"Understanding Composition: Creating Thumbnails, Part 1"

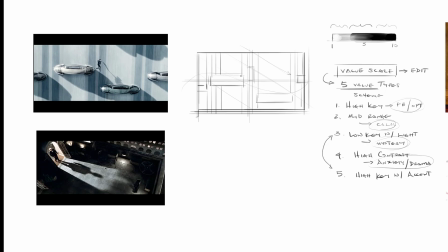8:06 And then the angle of light is diagonal. Right, so you can see that. So the light's coming from up here. This is blue. Light's coming from this way and basically hitting against that flat surface of the wall.
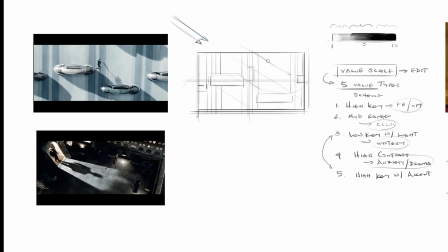8:22 So what do we get from that? Well, up here I basically get the shape of each car kind of distorted for the wall. And so I'll just go through and now I'm doing the same thing we did in our still life. I'm breaking up the object to look at the light side shape
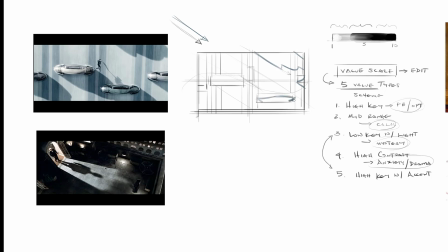8:39 versus the shadow side shape, and then the resulting cast shadow. And in some cases we can just weld them together. Like I'm going to weld together this car with the cast shadow shape of the bottom car. And then this car's cast shadow comes over this car.
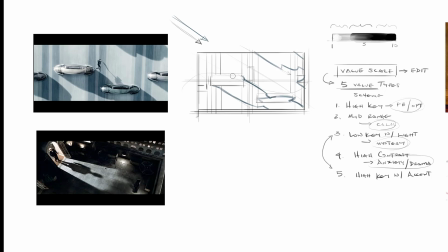8:57 Right? So there's a lot of welding or blending of shapes at this stage. And I think what we get with just the direction of light, the direction and angle, so ideas that we're just focusing on this week, is a really important story. Right? So if we put, Tom Cruise right in the middle,
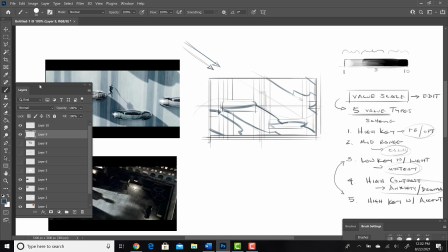9:19 let's isolate him to that prior layer, and I'm just going to say he's like a dark blob, because he is here.
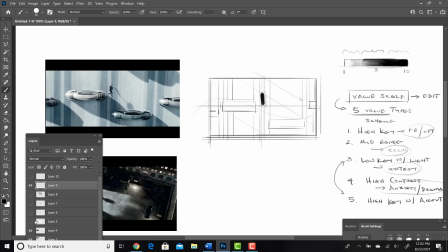9:27 He's just a little blob guy. If I take away the lighting and the direction, in terms of the composition, he just looks like he's floating. As soon as we add it, now there's this kind of pronounced feeling of movement, right?
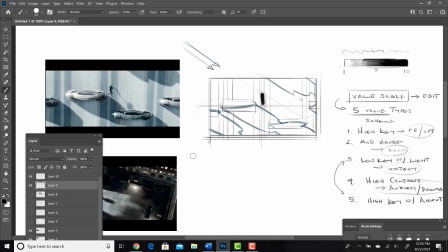9:41 Of energy. So horizontals and verticals always give us static or passive qualities of feeling. Diagonals always produce drama. Right, so now it feels more to me like he's jumping. Right? We could even draw in his cast shadow just as a shape here.
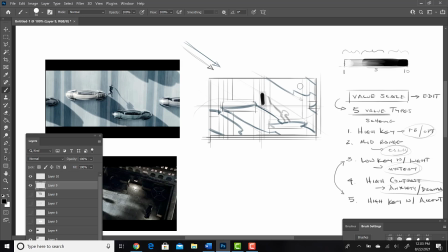9:58 Right, so there's a a very different quality in the movement just by way of how the light's used.
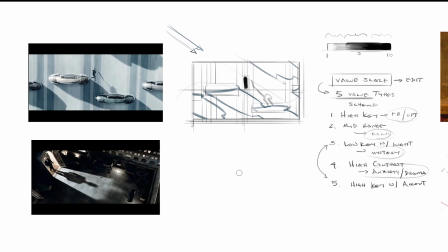10:04 If we now just go to story, I would say that this comes closest to me having this. There's a lot of real abrupt shifts of light against dark.
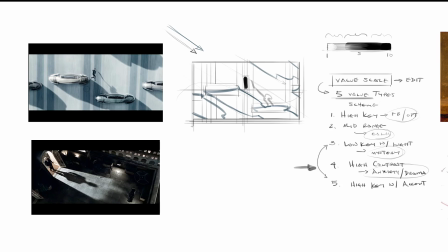10:20 All right, so if I look at cast shadow, let's say the wall is really light. It's somewhere maybe around a 2 or a 3. It varies because of those stripes. Right, there's a very intense light here. And so now what we're talking about is the way to use home values.
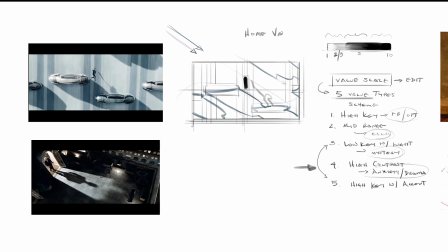10:36 Remember, I'm always trying to look at an object, imagine what its home value is, and then based on the intensity of light, I'm just going to do plus or minus.
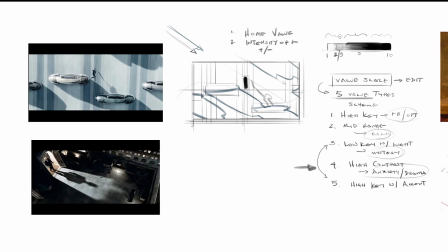10:51 So if I know that it's here, my light side will get much brighter, maybe into a 1. My dark side might fall into a 4 or 5. So I'm going to say that all of the shadows here are 4s. So I'm going to put these in just as big blobs. So we have this.
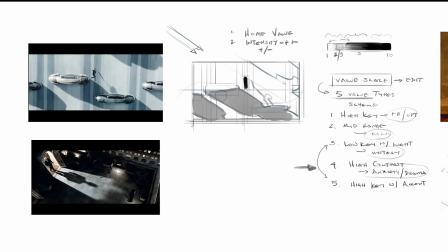11:13 I'm going to blend the shape all the way in. Maybe I can get a little bit darker. Again, with the thumbnail, you're not going to be really concerned right now with all of the properties of keeping the drawing.
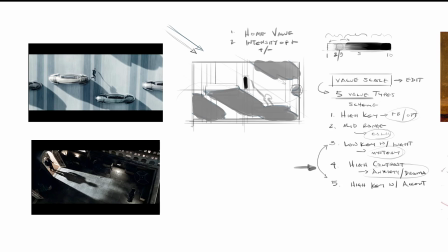11:30 Drawing just gets you to a point where you could start to negotiate and think about some of these shapes. And we can always come back later and fill in those missed areas or off areas in the drawing. That's more a rendering consideration. That background is a 3, and so I'm going to put this in as a lighter shape.
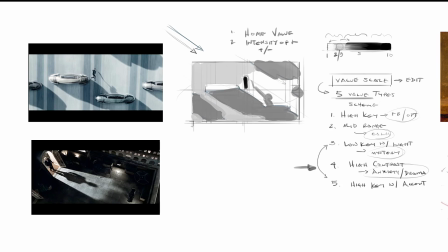11:53 Just painting in the whole shape, trying to use the biggest brush possible. So there's Tom Cruise. Here's his background. Sometimes with drawing or with painting, my drawing can be also a consideration of pushing one shape back.
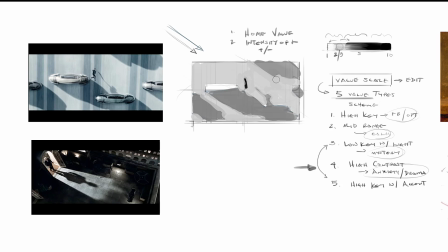12:11 Right, so I'm drawing into the shape by moving it, in other words, or adjusting the shape. The proportion of a shape, the design of the shape is also one way to think about the drawing.
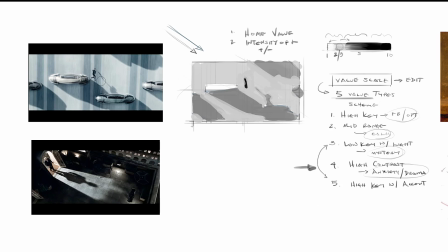12:25 And that could be a thumbnail. Right? I could also, we could spend more time talking about each individual car. This one's very light. This car is very dark, so its home value is more of a 4. Right? So in this area, it's going to be, or maybe like a 5, which would move it to a 6 in shadow.
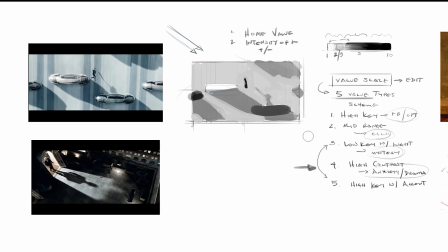12:43 So I could have that there. Maybe this one gets a little bit darker. But I wouldn't go into any of the little details on the cars. Maybe the shadow side on this car is a little bit darker there.
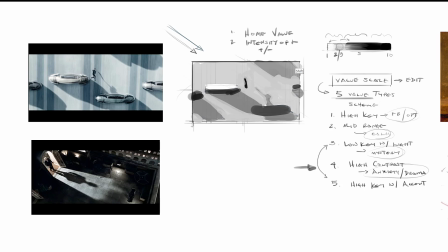12:56 So for me, this could be number 4. It might be a little bit light on contrast, so it could also be number 5. If you think about the majority of the thumbnail, it's primarily high key.
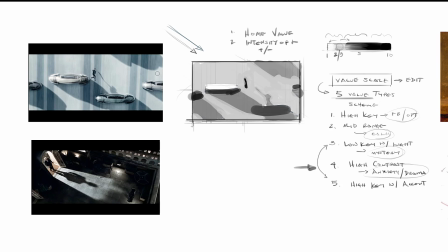13:09 The majority of the image is lighter values, and then our attention really is focused in on the darkest, which is Tom Cruise. So that's the high key with accent. So we get focused here, and then we're told a story about the dynamic movement,
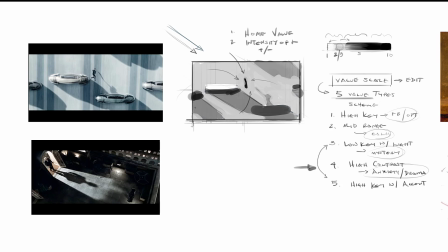13:25 in part helped by the shapes of the cast shadows. So that's a thumbnail. That would be done. Something like this would be perfectly acceptable for homework. It's a way for you to get comfortable with the paint, using the paint, and thinking about some of these theoretical ideas that we're
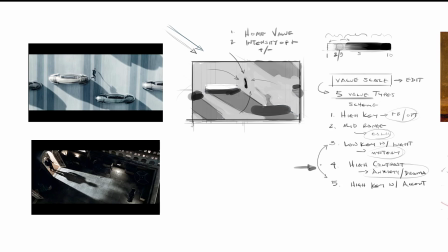13:44 introducing in terms of drawing and basic ideas of light versus shadow. What you should double check by the time you're done, though, is does your object have a light side? Does it have a shadow side? And is there a cast shadow?
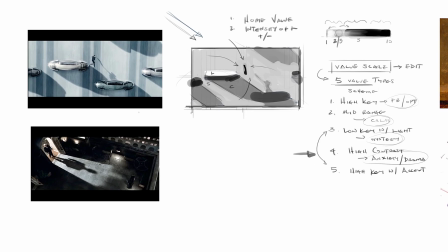13:58 Let's try one more, and then that'll be it for discussion, and we'll just go into painting. So here's one more frame. I'm going to do my same thing, just a really loose drawing.
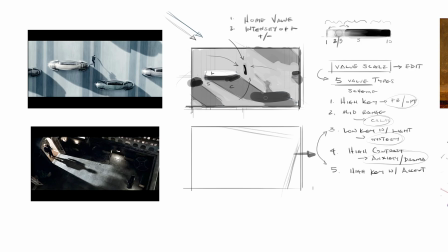14:12 This image has a lot more diagonals. The first thing I notice, I'm trying to kind of get the ground here. And I can't really do envelopes, right? So envelopes are a better strategy for still lives and things like that. And that's why I said I would maybe keep these examples to those of you that feel more
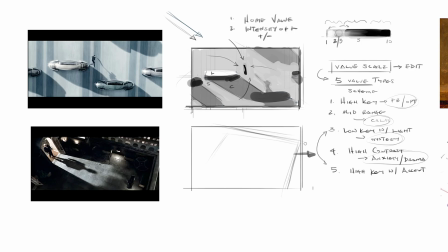14:30 confident or like you want to challenge or have more experience in terms of drawing. So what I'm going to do here is kind of lay in that ground plane and set up the doorway.
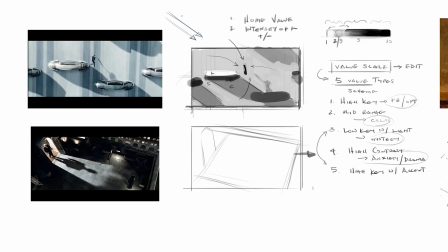14:44 So the light angle in the first picture was really high. I think the light angle in this picture is lower. It's kind of coming from directly behind this character. And I'm going to put in like a basic, let's just put in like a basic figure shape here.
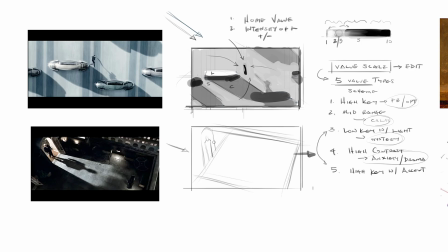15:00 Just do a block person, stick figure. And then because of that strong light, we get a shape like this, the door. And then we get a long cast shadow shape.
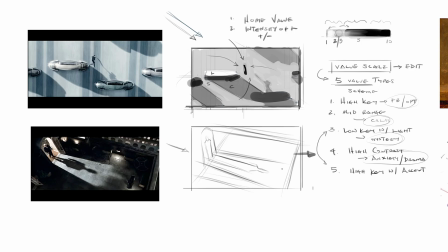15:17 There's this guy's shadow kind of projecting out. And then there's a hooded figure over here that I can't really make out. Right, and then this is all kind of lighting. This is the break in terms of the shadow.
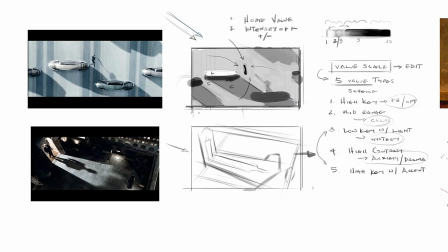And here's the wall.
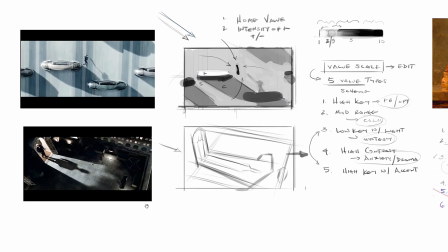15:42 Okay, so that'd be enough drawing here, maybe even too much. So what I'm going to do next is, in terms of the lighting, think about the basic use of value. So in terms of the storytelling, I'd say this is definitely number 3.
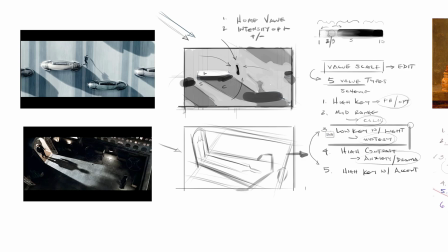15:59 There's a great deal of mystery in this image. Like this is the penultimate scene of confrontation in the movie. And it's primarily just dark, right? So it's mostly a value 8 or 9.
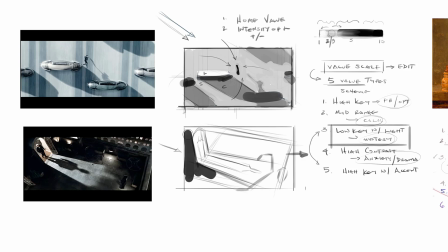16:12 So in terms of my thumbnail, I would just go right for that and drawing in or painting in the big shapes.